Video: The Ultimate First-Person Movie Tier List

Staying a little retro, we're gonna look at an episode from M.A.S.H. in 1972, which was a very popular military sitcom. This episode, which is called Point of View, funnily enough, is from the point of view of a soldier in the battleground. Unlike the show's typical light-hearted fare, there's a lot fewer jokes and a distinct absence of a laugh track in this episode. It's a lot more serious than what viewers probably were expecting to see on their, I don't know what night this aired on, but you know, Friday night tv.
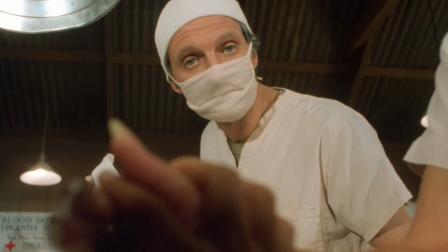(4:34)
Compared to the examples that we've spoken about so far, MASH uses the camera a lot more interestingly,
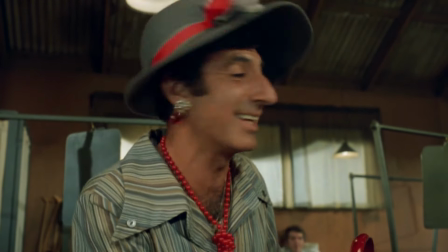(4:40)
using movement to indicate that the character is speaking or gesturing to get us really in the shoes of our perspective character here. Right at the start of the episode he loses a voice from an injury so we don't hear him speak aside from a couple of lines right at the start.
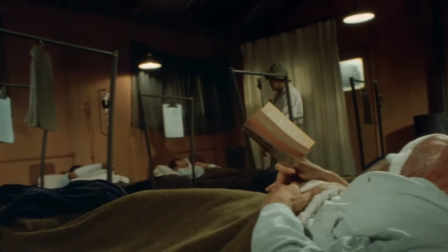(4:57)
This is where moving the camera to nod or shake his head or to look around the room makes it feel like you're there,
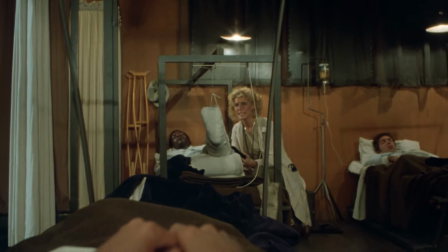(5:05)
more so than the previous two examples anyway.
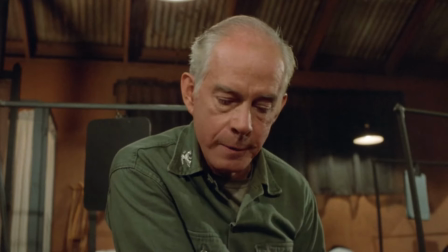(5:08)
While I am praising that part of the camera work, a lot of it is kind of boring just sitting in a room and talking without much movement. So I kind of think it balances out. So we're gonna put this one into B tier. Now we're gonna jump forward to some more contemporary cinema with movies that feature point of view sequences, but for the featured length first person stuff, we're gonna put that towards the end because that's where it gets fun. Next up's probably the weirdest one on this list. It's based on a Stephen King novel that I haven't read, so I don't know if it's a good adaptation or not, but the movie's awful it's 1992's the lawnmower man and yeah at
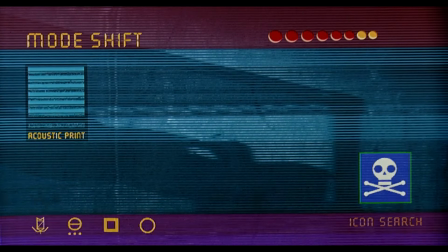(5:46)
the start of the movie there's a lot of these sci-fi overlay stuff kind of like predator but it's representing
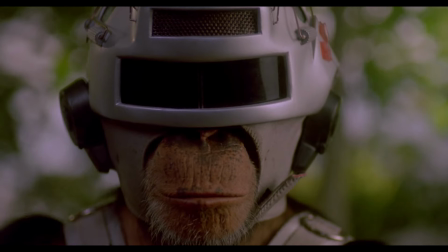(5:52)
the view of a robocop monkey later in the film they dive into the
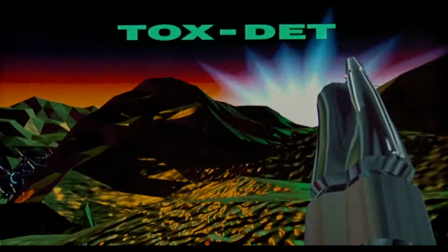(5:58)
90s idea of virtual reality which of course has some weird first
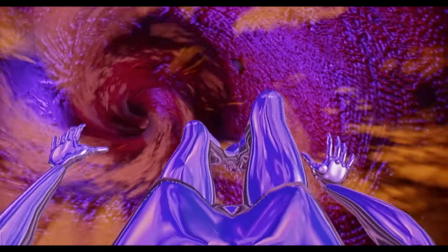(6:03)
person cgi shots that are very disorienting f tier for this one it's awful don't watch it okay how about a Robin Williams film that you almost definitely have
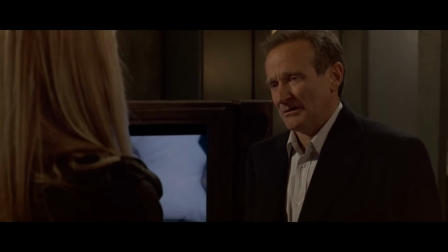(6:14)
not watched and it's kind of for good reason but it is interesting so let's get into it.
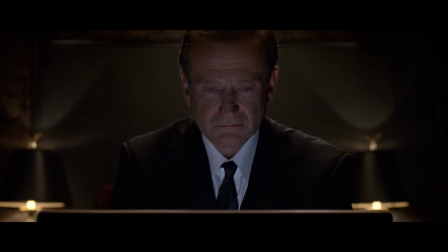(6:19)
2004's The Final Cut stars Williams as a cutter, a video editor but for people's memories after they've died.
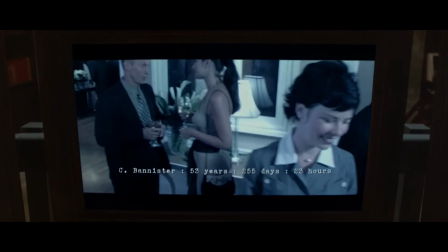(6:26)
All the memories in this film are shot from the first-person perspective, probably unsurprisingly,
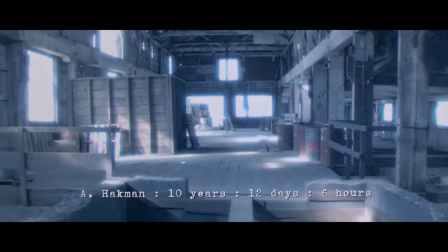(6:31)
and it's graded with this soft dreamy aesthetic which I think is thematically very appropriate memories. That being said, the memories are all shot rather plainly and unimaginatively,
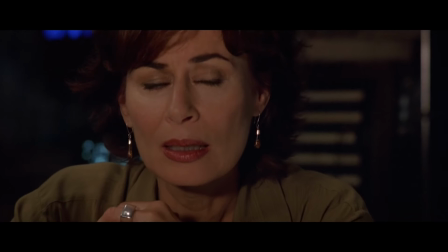(6:43)
spare for one or two shots where the memory looks away from some blood and guts to sort of creatively obscure it. Not amazing. Going into C-tier. Okay, real FPS fans have been waiting for this one. You clicked on this video and you're probably thinking about it. It's 2005's Doom movie.
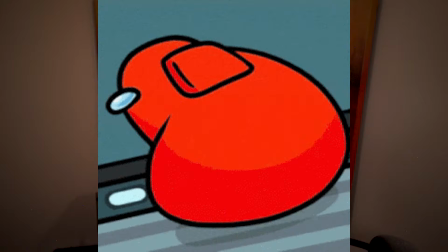(7:02)
Yes, it is bad. It is a bad movie. but I think the first person sequence is executed pretty well.
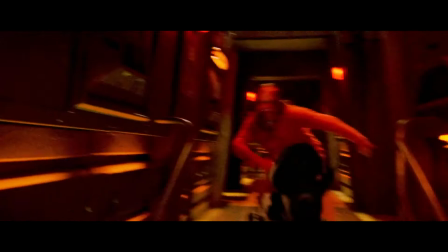(7:09)
So the perspective camera moves through a series of rooms and corridors, shooting a bunch of bad guys.
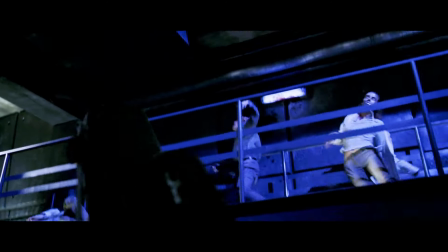(7:15)
Very generic shooter-y stuff. It's not themed, very doomy, which thumbs down for that.
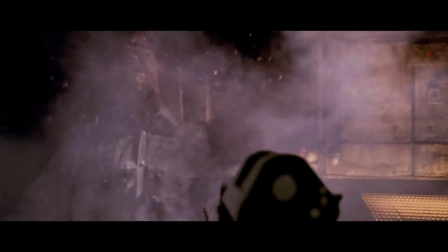(7:22)
But the movement itself is really smooth and pretty easy to follow,
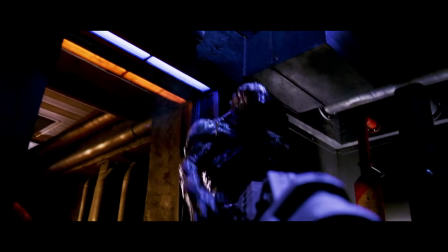(7:25)
but still has that bit of shake that does remind you that it is meant to be a perspective view and not just,
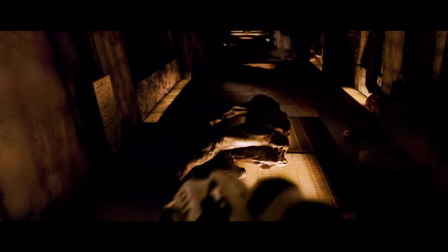(7:32)
you know, a magical camera flying through. That being said most of the sequence is kind of boring it's just generic action slop until we get to fight this pinky which is based on the doom 3 style which i know a lot of people don't like but that's a separate video and it's definitely the most doom thing in this sequence and probably the entire movie is it great no but i think it's very easy to watch it's very well executed and so it's gonna to go into B tier.
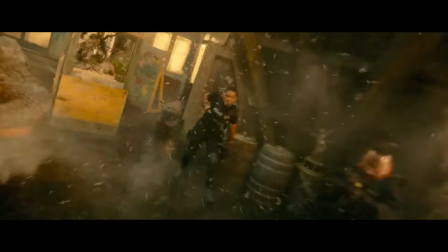(8:01)
So jumping way forward to this year we've got this awesome scene from Bad Boys Ride or Die.
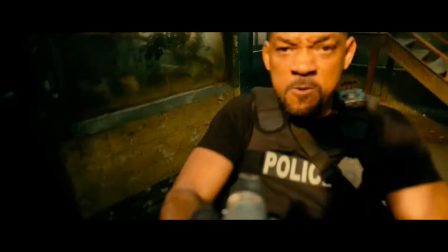(8:06)
While the sequence isn't entirely in first person it's going straight
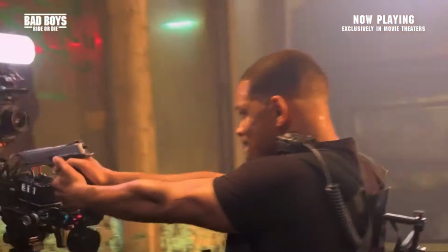(8:11)
into S tier just for this badass camera rig that Will Smith is wearing where it flips back and forth. The sequence as a whole is brilliant so S tier. Before we get to the good stuff let's talk about some movies that are mostly in first person. Let's start off with 2007's French drama The Diving Bell and the Butterfly or Le Sapendeur et Le Papillon. I am so sorry to anyone that speaks French. Even if you don't speak French, I'm sorry that you had to hear that.
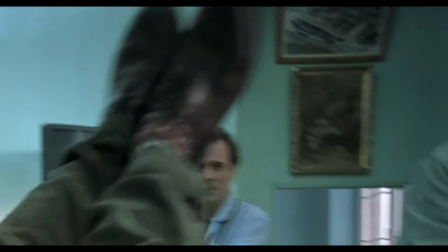(8:37)
We take the perspective of a man diagnosed with locked-in syndrome. His body is physically paralyzed but his mental acuity is untouched.
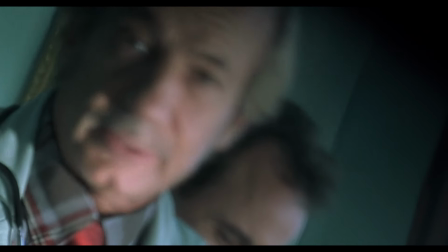(8:45)
The first half of the movie is viewed through Jean Do's eyes with the camera remaining mostly static due to his paralysis. While I've criticized other movies on here for having framing that's too tight and that feels too claustrophobic for the first person experience i'm gonna change my tune here the choice is more deliberate in this case the camera remains tilted to
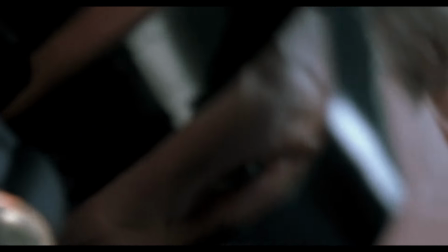(9:08)
the left with pretty narrow framing scenes blocked out in such a way
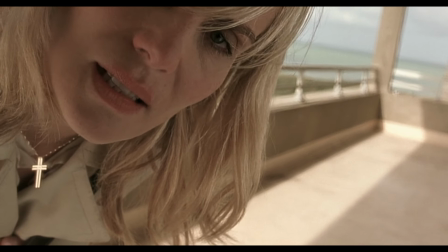(9:12)
that characters will have the top of their head cut out for frame or be talking over there where jean do can't see them and that's really to create a sense of claustrophobia and helplessness to make the viewer empathize with the John Doe's condition. I honestly really really like this one so that's going into A tier for me. Sticking with foreign language picks, Sujong River is a Chinese romance noir film set in Shanghai.
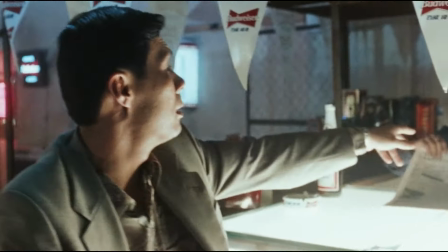(9:41)
An unnamed videographer is hired to record an aquatic performer and the two quickly fall in love.
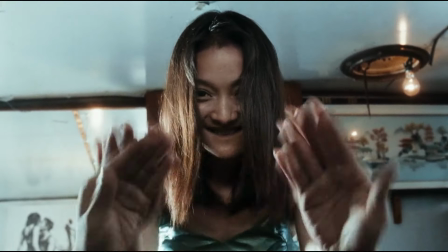(9:46)
While the film does jump through a few different perspectives, the entirety of the videographer's is viewed through his eyes. He's never revealed or named.
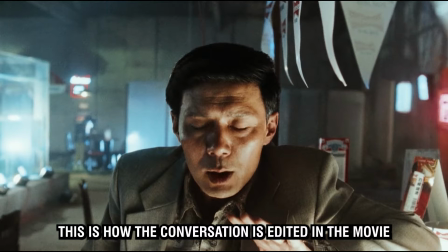(9:56)
There's a lot of hard cuts in this one that I think are interesting but are probably going to be a little bit off-putting to most viewers.
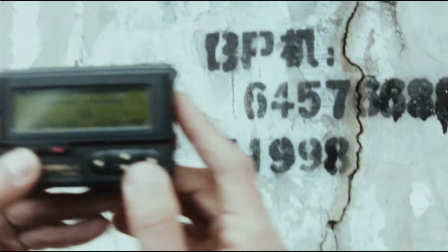(10:03)
But the camera movement always feels really natural without being too claustrophobic
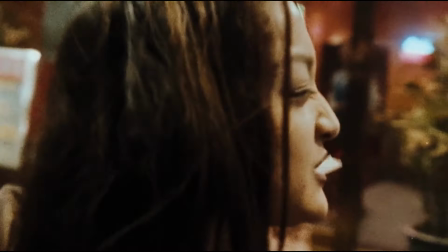(10:08)
or too fish-eyed or too smooth or way way too blurry. I think this one's pretty much perfectly well executed though it's very straightforward. But if you love your romance dramas I highly recommend this one. It was a really enjoyable watch. So that's gonna go into A tier. And before we get into the fun section, we've got one more that is almost entirely point of view, but not entirely. So it stays in this section. And that is 2017's Kill Switch, a sci-fi action flick that
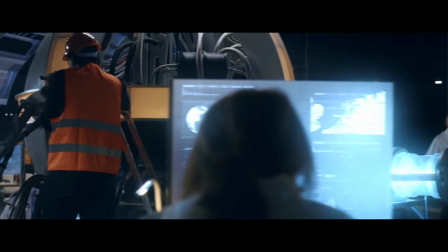(10:39)
there's like quantum energy being harvested on Earth, but they're harvesting it from like a parallel universe Earth that's also harvesting quantum energy from our Earth.
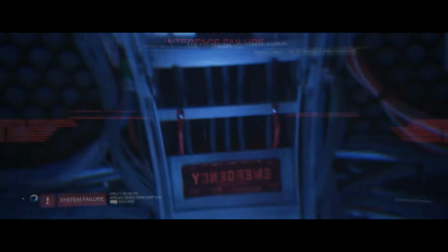(10:47)
Both of them are blow up if they both keep doing it so the guy from our earth goes to blow up other earth and then guy on other earth wants to blow up our sounds fun movie sucks honestly but all the point of view stuff is done really really well there wasn't a
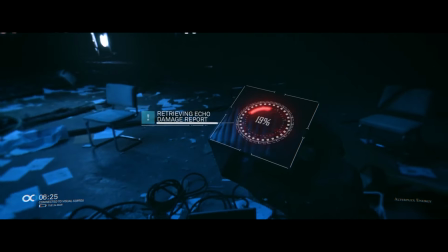(11:01)
single moment where the camera hit me with a dizzying or confusing movement and the dialogue scenes actually work
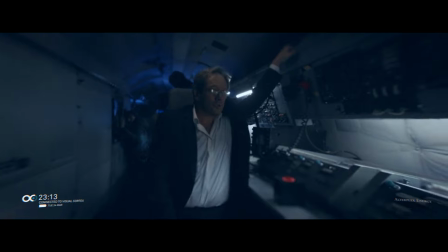(11:08)
really well there's usually a good combination of interesting sets good lighting and engaging performances from the actors. Though note that I say engaging and not good. They're corny, schlocky, but perfectly appropriate for this sort of B movie. I think calling it a B movie is generous. Based on all those things I just spelled out, it would probably go into A tier, but the sound design is really, really off-putting. It sounds like a first-year uni student mixed it, and I'm allowed to make that joke because I did that. I still cringe thinking about it. You live and you learn. Anyway, back to Killswitch. One of the choices I think is very interesting, but also bad, is that they mixed the perspective character's voice to sound kind of the same that you hear your voice in your own head, and that's with more bass and more resonance. But in Killswitch, it makes his dialogue just sound kind of muddy and gross.
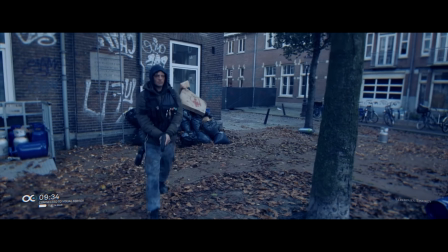(12:03) Michael, nobody was supposed to have been copied. No living things.